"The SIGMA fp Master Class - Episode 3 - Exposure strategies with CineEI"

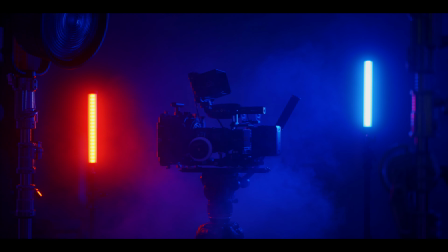This is probably the smallest full-frame cinema camera in the world, the sigmafp. Hello, my name is Ole. Welcome to the third episode of my sigmafp masterclass. In the last episode we have established when selecting 12-bit RAW, the sigmafp operates in CineEI. It is crucial to understand that this means the exposure is determined by a combination of aperture and shutter speed. Altering ISO in this case is only changing the distribution of the overall available dynamic range stops between highlights and shadows. To measure exposure, the sigmafp has got various built-in tools. Especially helpful are the false colors, which easily visualize where middle gray and the sensor clipping point are located, and L-zone. This tool is capable of showing the different exposure levels in your scene measured in stops represented by different colors. Since the sigmafp does not have a built-in log profile, the internal display is only capable of showing up to 3 stops of your dynamic range over middle gray. The Atomos Ninja is capable of real-time converting the raw input from the camera into vlog. By adding a proper Rec. 709 monitoring LUT, this enables you to see an exact preview for any selected ISO. Let's talk about exposure strategies. One option is to expose to the right, which means you're exposing just so that the critical highlights in your image won't clip. This technically gives you the strongest signal-to-noise ratio. However, since it's very likely that in between different shots you have to adjust your exposure, this workflow cannot be considered that consistent. Another approach would be to expose for your talent skin. This will end up with way more consistent results. However, since the signal-to-noise ratio isn't as strong as when you're exposing to the right, it is likely that you are introducing a little bit more noise to your image. To understand how powerful the combination of CineEI and these two exposure strategies can be, let's have a look on 2 examples.
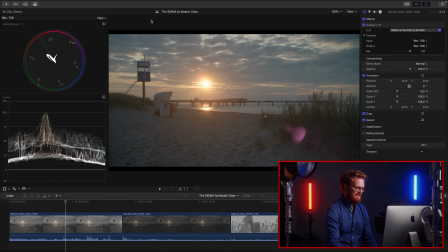The first shot is an example for exposing to the right. When I was on set, I figured I would need as much stops over middle gray as I could get to produce a smooth highlight roll-off, and additionally I needed to see how much shadow detail I could get. Therefore, I selected ISO 800 to preview the image.
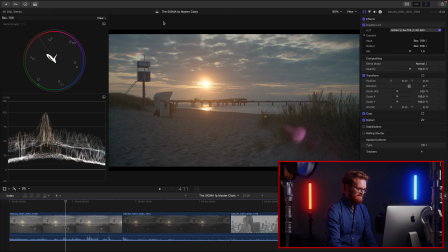I adjusted my exposure with aperture and ND filters just so that the clouds next to the sun weren't clipping. As you can see, this led into an image with a very smooth highlight roll-off and a lot of details in the shadows.
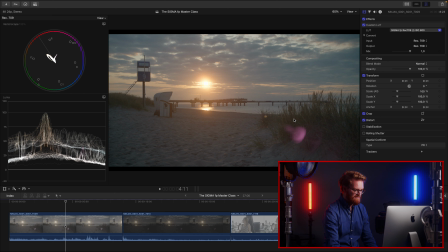However, if you look closely to the bushes in front, you will see that you have a little bit of noise. How would this image have looked like previewed in ISO 100? Let's take a look.
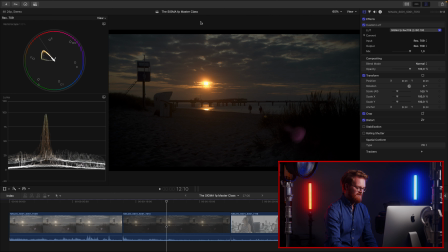I didn't touch my aperture or ND filters and just selected ISO 100 to preview the image. As you can see, since we have much less information available over middle gray, we couldn't produce a very smooth roll-off. The transition from the clouds into the sun is pretty harsh.
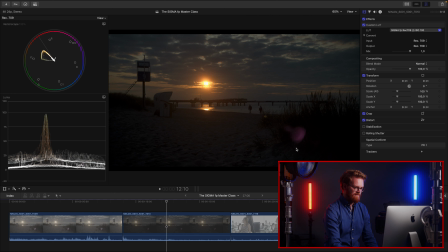However, since we have now allocated much more stops of the overall dynamic range into the shadows appear way cleaner.
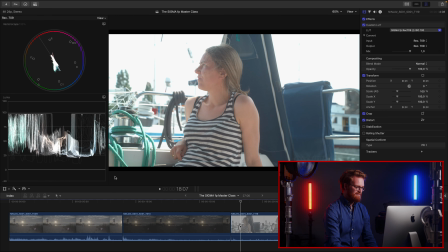This shot is an example for exposing to the talent skin. We have selected ISO 100 in this case and adjusted the aperture and ND filters just so that the skin tone brightness is in a normal area.
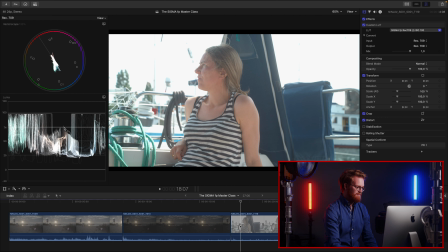However, since we now have only 3 stops of dynamic range over middle gray, you can see that all the sky details are gone. The sky is totally blown out.